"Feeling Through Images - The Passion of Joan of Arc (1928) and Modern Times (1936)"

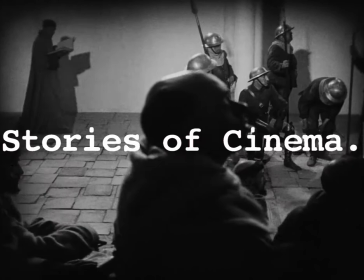[0:00]
Hello, I'm Gustavo, and this is Stories of Cinema.
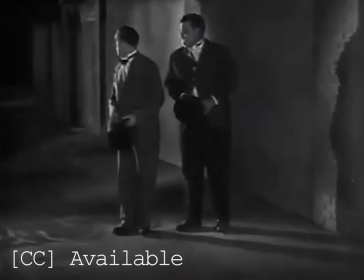[0:07]
Have you ever watched a silent film before? The most probable answer is no, and that's okay.
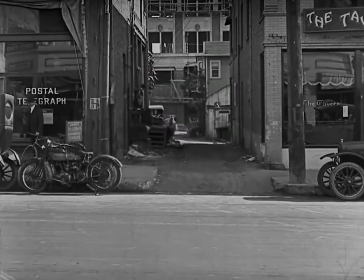[0:13]
We're living in the 21st century where everything is colorful and fast and given to us in a silver spoon.
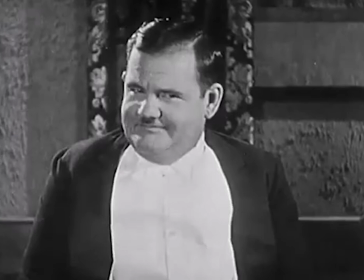[0:18]
And again, that's okay. But in my case, due to the current situation, I wanted to explore a little more on films I would otherwise not even think about.
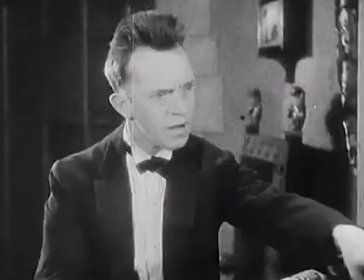[0:27]
And as reluctant as I was, I played a silent film for the first time.
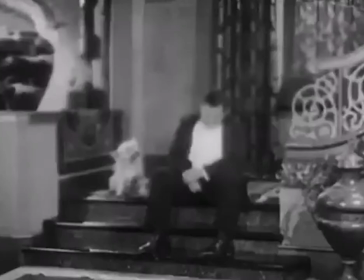[0:31]
I didn't know what to expect, it doesn't matter what you think if you haven't watched any, so to have a say in this matter, I watched it.
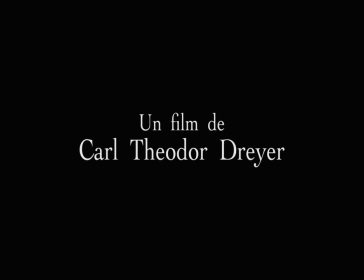[0:38]
The first silent film I ever saw was Carl Theodore Dreyer's The Passion of Joan of Arc,
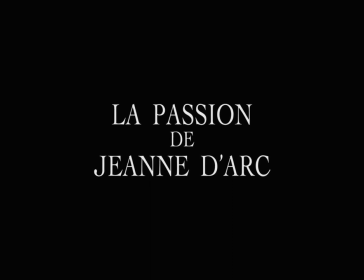[0:43]
released in 1928, a French film that was reportedly lost for as many as 50 years.
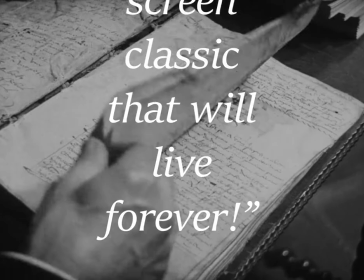[0:51]
50 years! But as the tagline clearly states, this film is an immortal screen classic that would live forever.
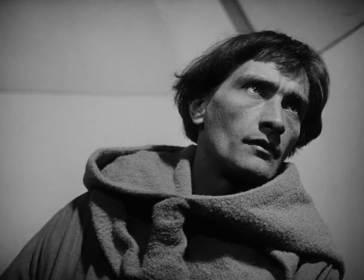[0:59]
When Reactor Carl Theodor Dreyer completed the original cut of the film, he was informed that the entire masterprint had been accidentally destroyed.
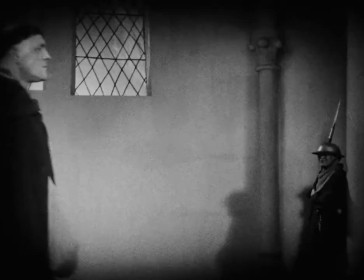[1:07]
Before its French premiere, several cuts were made by religious and government censors.
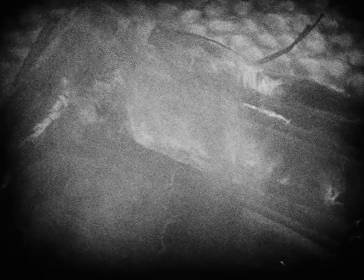[1:13]
But later that year, a fire at UFA Studios in Berlin destroyed the film's original negative.
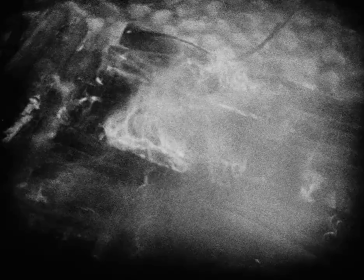[1:18]
He couldn't reshoot the movie, obviously, so he re-edited the entire film from footage he originally rejected. it.
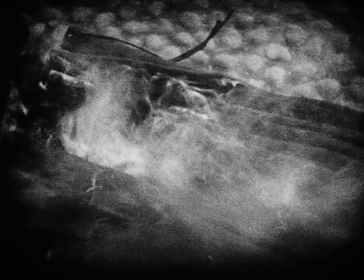[1:25]
But then, that version was born again in the lab fire in 1929.
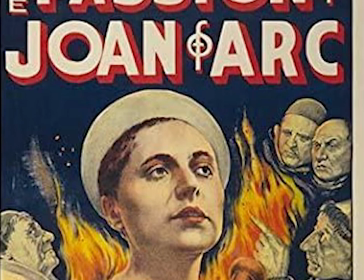[1:30]
Later in 1981, an employee in a mental institution in Oslo found the film in a janitor's closet,
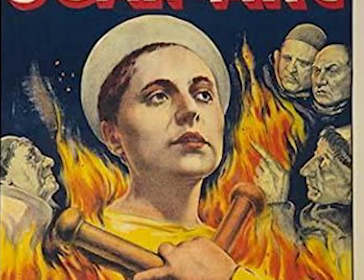[1:37]
and later sent it to the Norwegian Film Institute, where it was stored for three years until it was finally examined, and it was discovered that that same film was Dyer's original cut prior to the government and church censorship. ship.
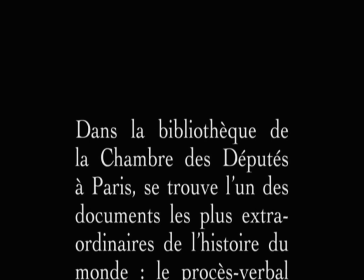[1:51]
So, according to my research, the film I saw and the film most of you will see is the original version, but I can be wrong.
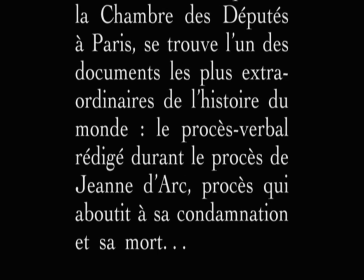[1:59]
Now, let's talk about the movie itself. First and foremost, Maria Falconetti.
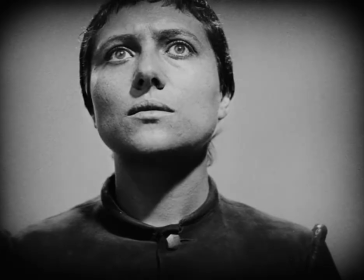[2:05]
That's it, that's the video.
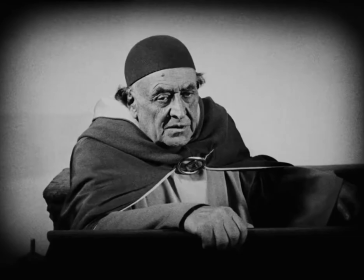[2:08]
The film shows the story of the real trials of Joan of Arc, played by Maria Falconetti, on trial for claiming she had spoken to God, therefore going through inhuman treatment, pressured by church court officials almost making her change her story, but eventually decides to stay with the truth, something that would get her a severe punishment,
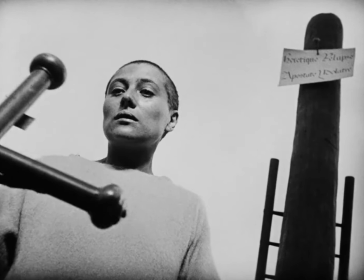[2:29]
a very famous real execution that made her a martyr, but took away her long life ahead.
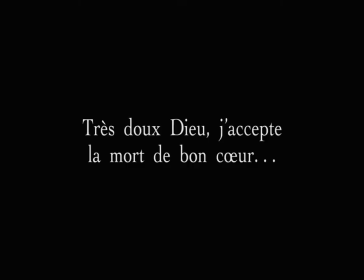[2:36]
As you may know already, I particularly love Maria Falconetti in this film, and I think it may be the best female performance on screen in history,
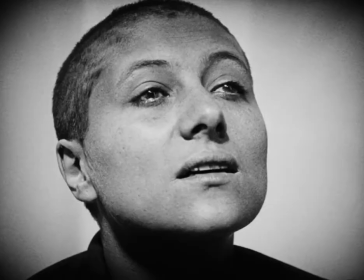[2:44]
or at least the best one i've seen her facial expressions tell us everything about her
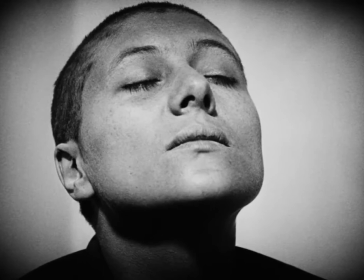[2:49]
emotions about her fears but also her determination and bravery it may
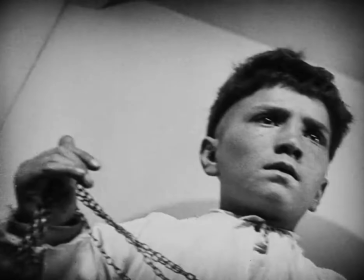[2:55]
look weird to some people because many of her scenes in the first half appear to be very similar and when i say similar i mean very similar
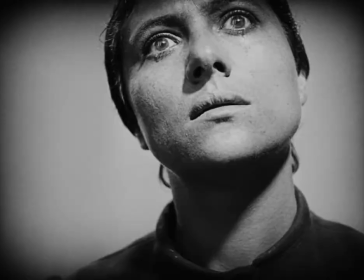[3:02]
because she does this thing with her eyes where she opens them wide enough to make them stand out with a certain glow look imagine this scene
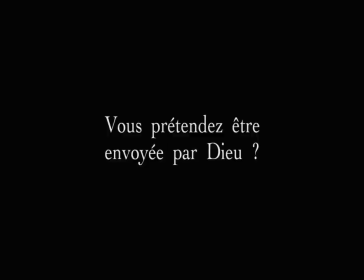[3:09]
you've been sitting in darkness for quite a long time,
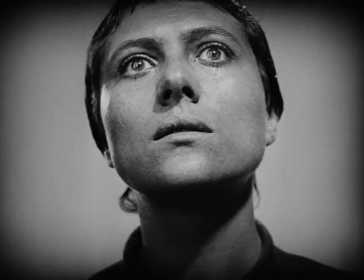[3:13]
and then a door is opened, and you see a majestic glow that makes you open your eyes big enough to appreciate their glow.
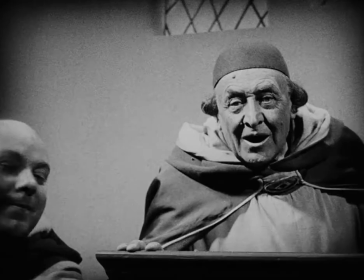[3:20]
Now that's what I think when I see Falcon 90's eyes in this film, and don't get me wrong, even when those scenes appear to be similar, that doesn't mean she didn't do a great job.
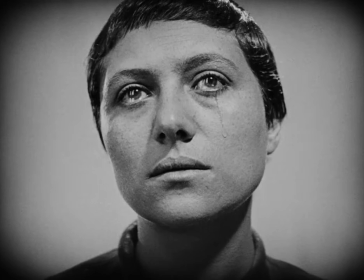[3:29]
She is perfect in this film.
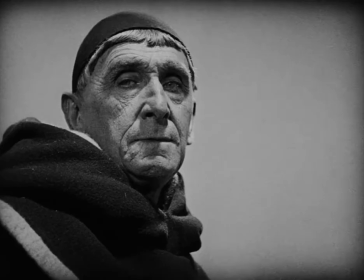[3:32]
Throughout the movie the camera is focusing straight on Jon Afar's face, most of the shots from the other characters are close ups too,
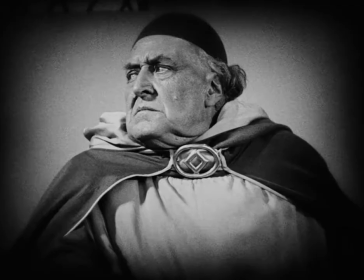[3:39]
and they're fascinating, but when When you think of it, it is weird because much of the film's budget was reserved to very expensive sets,
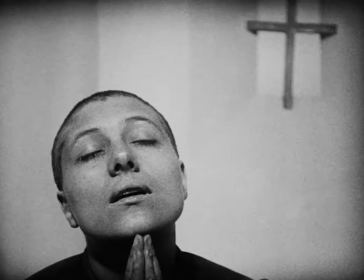[3:46]
which are almost not seen at all. The cinematography is suffocating, making the spectator feel the pressure of being on trial, just as if they were young herself.
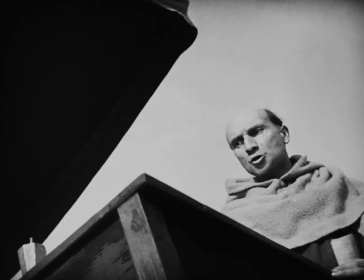[3:56]
Rudolf Maté, the cinematographer, even dug holes in the set to achieve the low camera angle that appears specially to the end.
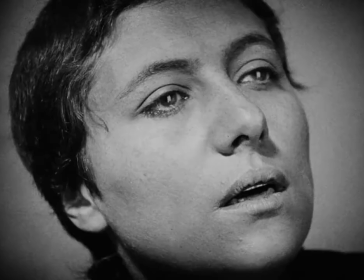[4:05]
That's an incredible work of cinematography.